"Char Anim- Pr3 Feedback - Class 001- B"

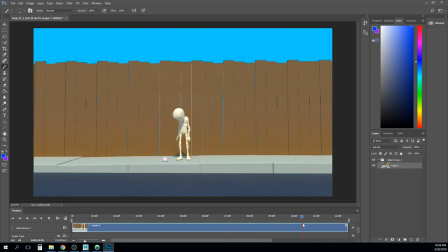(34:31)
part here i really like what's going on with this chest and the springiness to it i feel like the hands like this one here like that cones overlapping actions almost too much and it's not
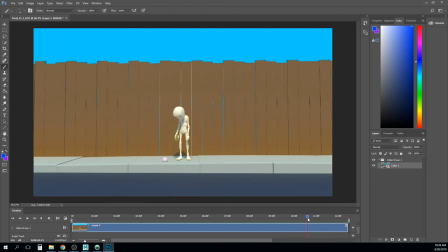(34:46)
feeling like a reaction like it is on that first part but then it needs to sort of shoot back up just a little bit here right um and just feel like it goes limp right now it feels like it kind of
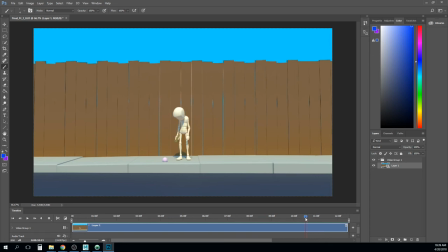(35:00)
like it kind of flips it up but that's a little on the late side so i think i would have it like go overshoot right there and then it needs to flip up right about there and now it's like three or four frames late so it's almost like the overshoots a little or the overlapping action is just a little too much and
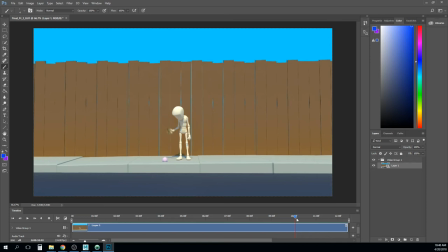(35:18)
now it's getting it just feels like it kind of wiggles there at the end right I think the like it should feel like it it dies down right like the the swing motion should feel like it kind of does like this right and
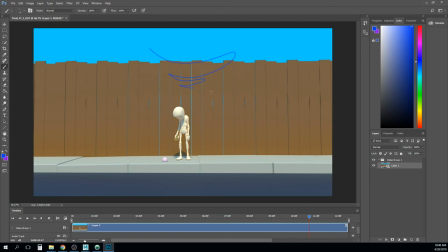(35:37)
right now I don't know that it's doing that like um the the whole arm right like the tip of it should just kind of settle to a stop right now it feels like some of them are a little bigger and usually you can just tell that because that's a rotation on your curve right and that curve will
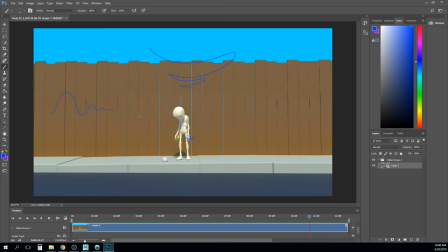(35:53)
just get a little until it kind of flattens out um and so i think just going into your curve and sort of settling that down making sure the overlapping action all kind of works i think the body and the head is
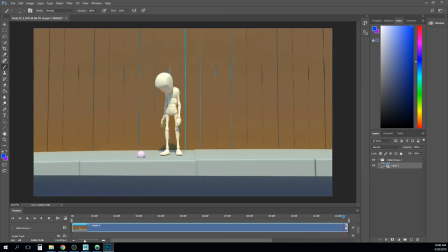(36:05)
working pretty good just that now all right yeah it's looking good man this is gonna be a really nice shot just a few tweaks I think you're really close to being done on this one great job
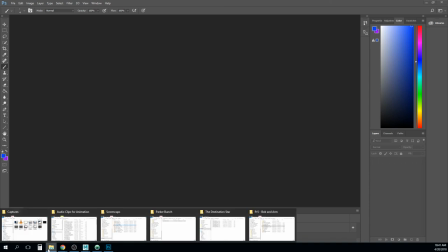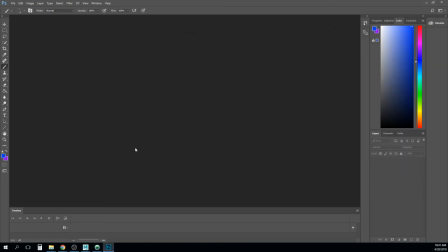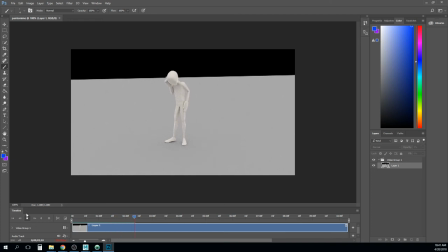okay so I know there's the sort of the obvious note of the the
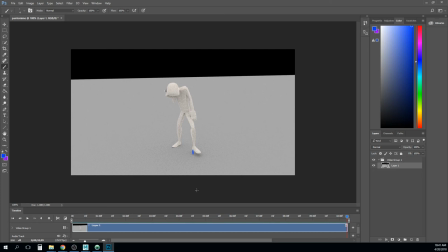(36:46)
foot being off around so I won't harp on that one too much I think right now the biggest thing is I like I said earlier in class this feels like it's kind of still in blocking right you got he's he's over here now he's over here and it doesn't feel like there was a lot of
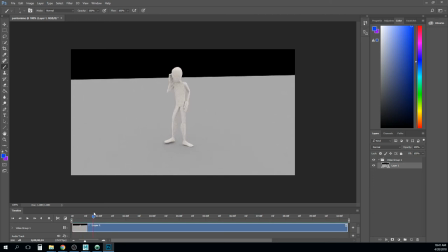(37:05)
thought on how he got from point A to point B right because like what he's gonna have to do really is let's do it stick figure mode right now here's his weight both feet are supporting that
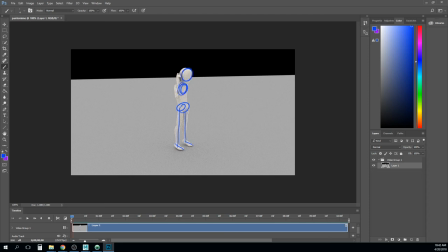(37:20)
weight here's his upper chest here's his head right and then over here you know he's got chest head right and then both legs supporting that way it's right here in the middle
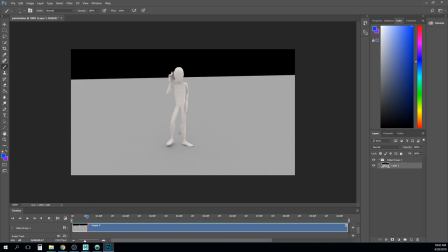(37:37)
that it doesn't make sense because it's still straight up and down but now both legs aren't supporting that weight right now it's just one leg supporting so that means we need to shift him over this way so we just sort of do that like
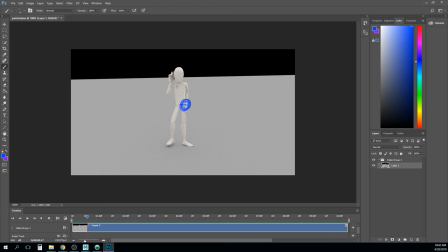(37:50)
this right so by shifting him over this way it's going to drag his chest a little bit so maybe it's not caught up with him yet and so maybe it's more like this and that puts his weight over here it's also going to cause him to raise his hips up just a little bit right um
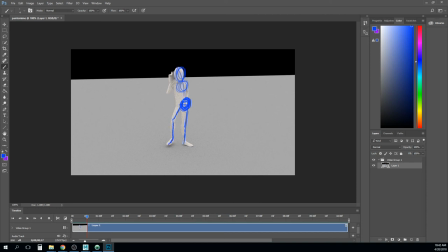(38:06)
just so we can get this this foot off the ground and so now this pose really needs to look a little bit more like that just in your breakdown and it feels like we're just kind of getting whatever maya
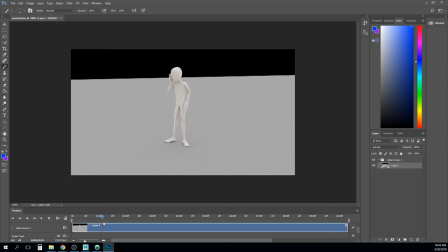(38:19)
made happen in that breakdown so um the same here with this little bitty foot shift like his hips don't do anything at all that means they're between um they're it's like they're pinned down by the weight of him pointing in that direction.